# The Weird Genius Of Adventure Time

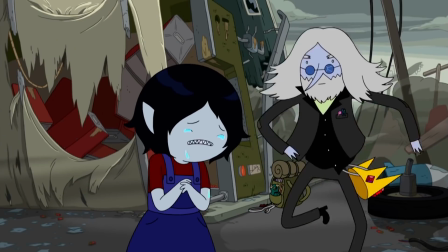4:02 Adventure Time used its world, its characters, and writing in perfect harmony to become something important.
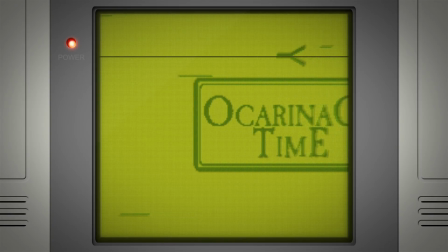4:10 And in a small way, I think episodes like Ocarina are the moments that make that contrast, make those explorations so special.
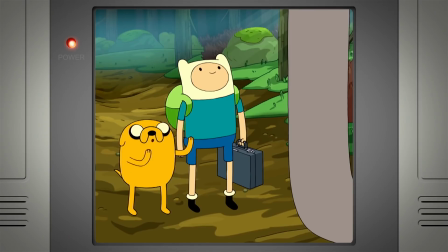4:19 Shouldn't you be at work? Yeah, no. I never even looked for a job. Really?
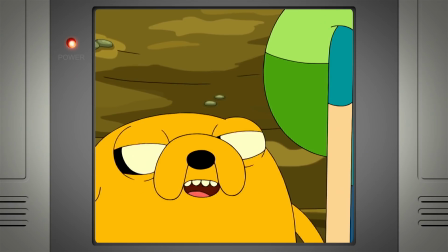4:24 I was thinking about you buying our treehouse. I figured out that you don't need our money.
Ocarina is a strange piece of television, an episode of Adventure Time that's presenting its primary audience,
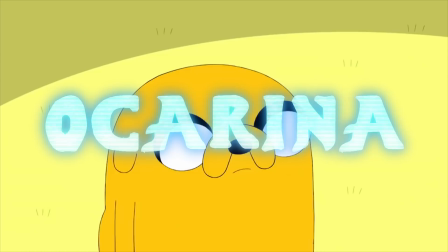4:34 kids and teenagers, with a story about what it means to be a bad father and what, as a son or daughter,
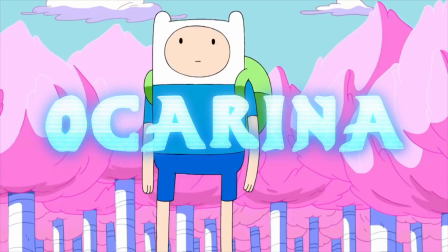4:41 it's like to have to make up for the insufficiencies of your parents. Not only is this not a subject you often see in animation,
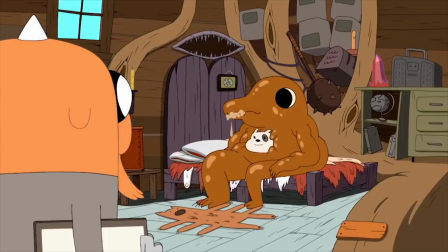4:47 but I think here it's so well articulated that you'd be hard-pressed to find a more approachable conversation about these things.
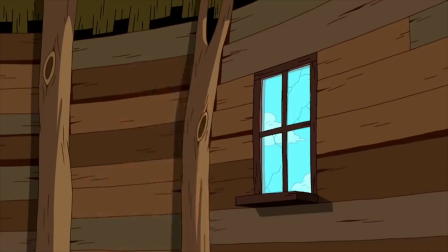4:55 On the surface, it plays out like a fun, formulaic episode of an animated show.
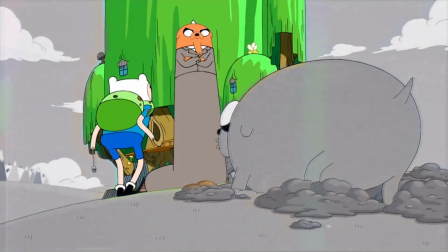5:00 Our villain takes something from our heroes, and they have to struggle to get it back. But this isn't a fun, formulaic animated show.
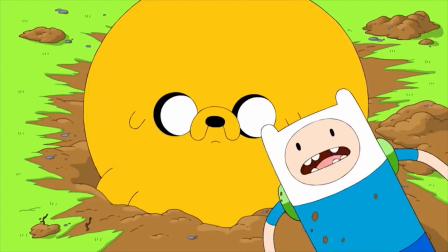5:10 It's an episode that uses its visual flair deceptively to ease you in,
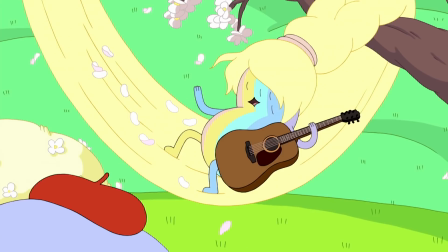5:15 presenting Jake's family in their pretty rainbow unicorn environment, and then smothering that reality with something kind of nefarious.
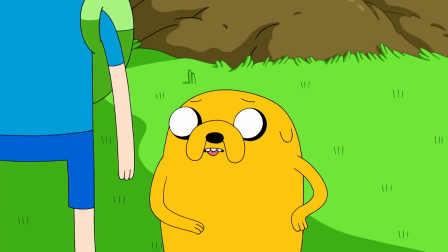5:22 Happy birthday, puppies! Okay, so putting it out there, I didn't remember to bring you guys any birthday presents. But I did bring lunch. It's macaroni salad.
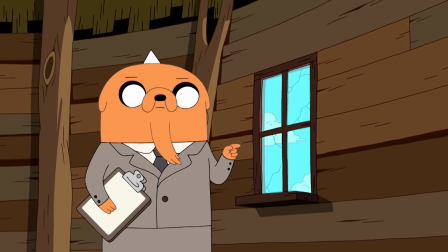5:31 Our main characters have lost the treehouse to Jake's much more responsible adult son, and now they're on a quest to get that very thing back,
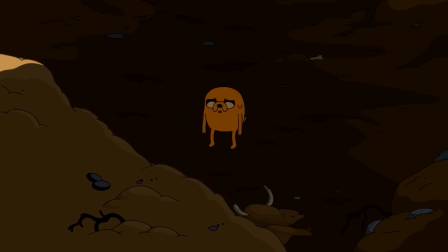5:40 which leads to visual moments like these, where the aesthetic of the show shines,
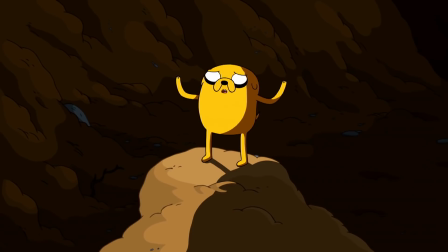5:46 where Jake has literally dug himself a hole, made himself look and feel small,
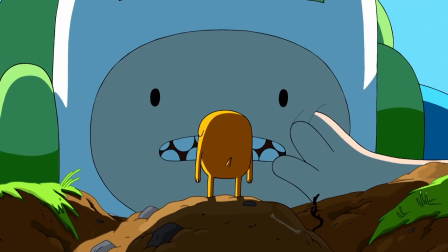5:51 where we see a visualization of how inept he looks and feels in the shadow of his son and the responsibility he should be taking on.
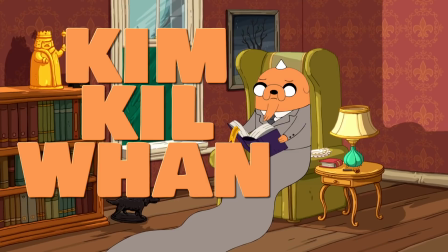5:59 And the writing matches that level of nuance. Jake's son has commandeered the treehouse in hopes of teaching his absent father a lesson in responsibility. He hopes his father will get a job and learn to support himself and the people around him.
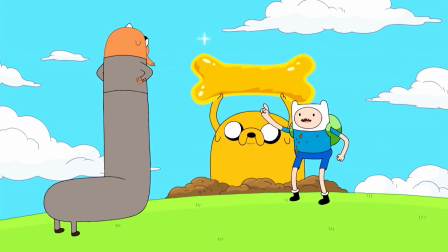6:12 He hopes this is a wake-up call. The show superficially paints him as the bad guy to its younger viewers, cut and dry,
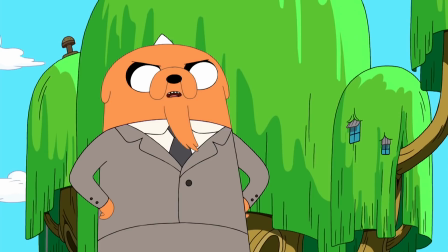6:19 but it respects its audience and it presents older viewers with a story of Jake's villainy, not his.
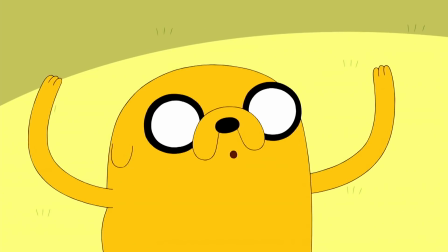6:26 The bad guy that can't do his job as a father, the exhaustion and impact that has on his children,
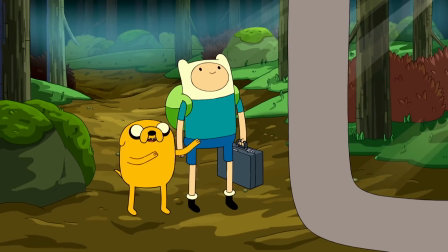6:32 who visually throughout the episode towers over his father, both in spirit and physicality.
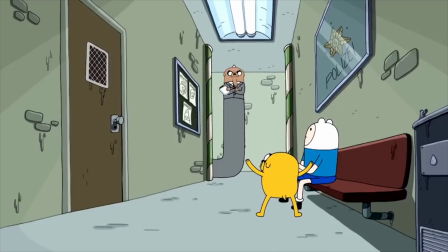6:38 And it's sad, depressing even, that in all of this beauty and all of its fun, the world as we know it is still there.
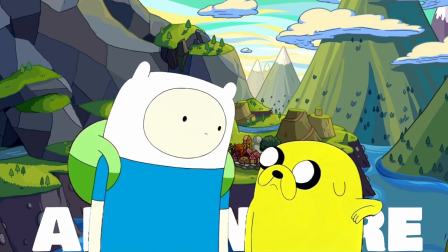6:46 The darkness still exists. And I think that's really what Adventure Time is all about, and what good world building in television is at its best.
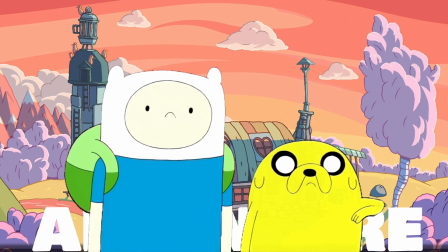6:55 It's about holding a mirror up to our world, and then painting it in all sorts of different colors, while never losing the ability to see into it.
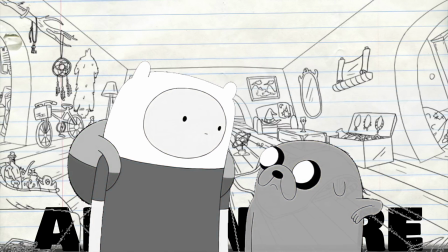7:04 Yes, Adventure Time is about bubblegum princesses and candy wars, but it also has a lot to say about how we live our lives,
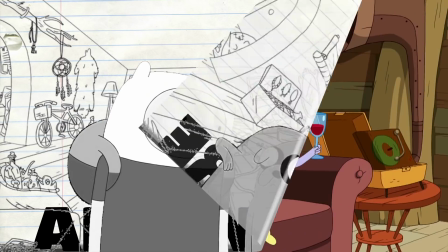7:11 about the terrible things we deal with, and the reasons we sometimes choose not to deal with them at all.
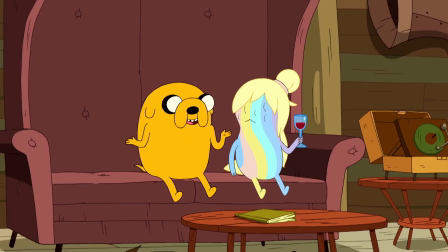7:16 If that sounds grim, it kind of is at times, but the beauty of Adventure Time is it is as hopeful as it is colorful.
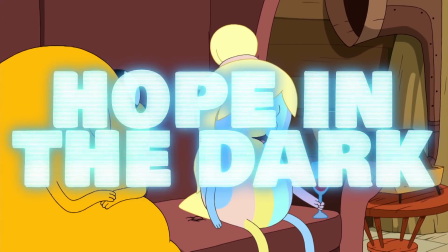7:25 And it asks us to be as well.
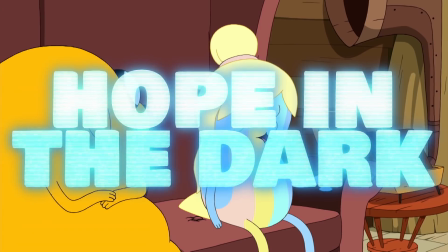7:27 It always finds a way to remind you that inside every horrible moment, every bad situation, every time we see the worst in the people we love,
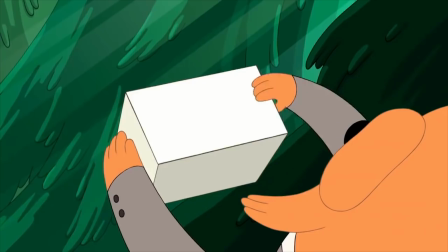7:34 or humanity in general, every time we find ourselves boxed into a bad situation,
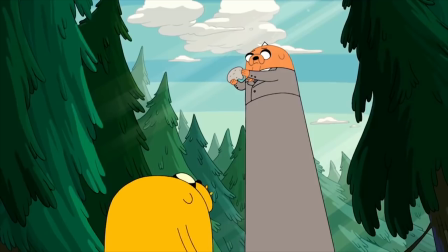7:40 there's always an ocarina hidden somewhere inside.
Thanks, Dad.
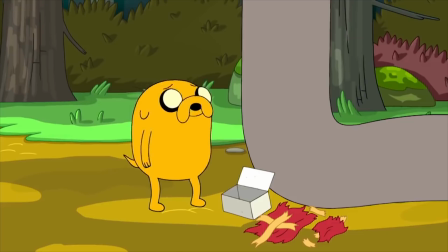7:49 Yeah, it's not hollow. I made the holes with the back end of a pencil.
Well guys, that is it for today's episode of Nerdstalgic.
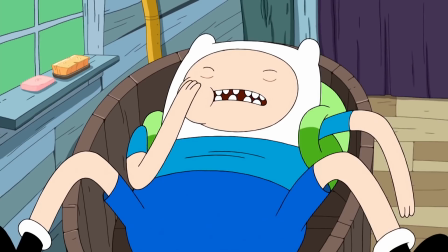7:56 If you enjoyed this video, press that like button down below. If you haven't yet done so, also hit subscribe. That way you don't miss anything I put out.
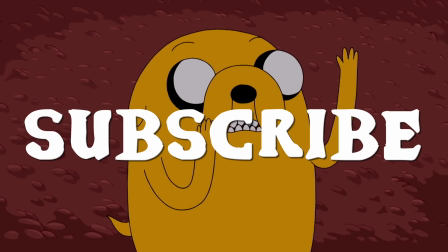8:01 Also, next to the subscribe button, a little bell. Just make sure you're notified every time I upload, so hit the little bell as well.
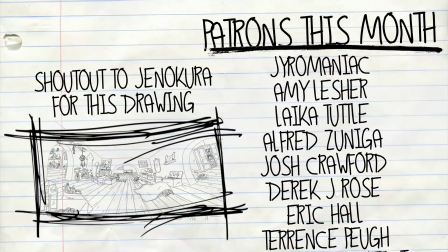8:06 Really quickly, I want to thank all of these patrons. The Patreon is live.
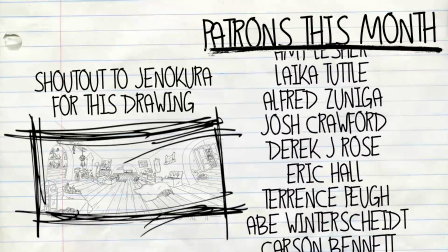8:11 The support there has been incredible.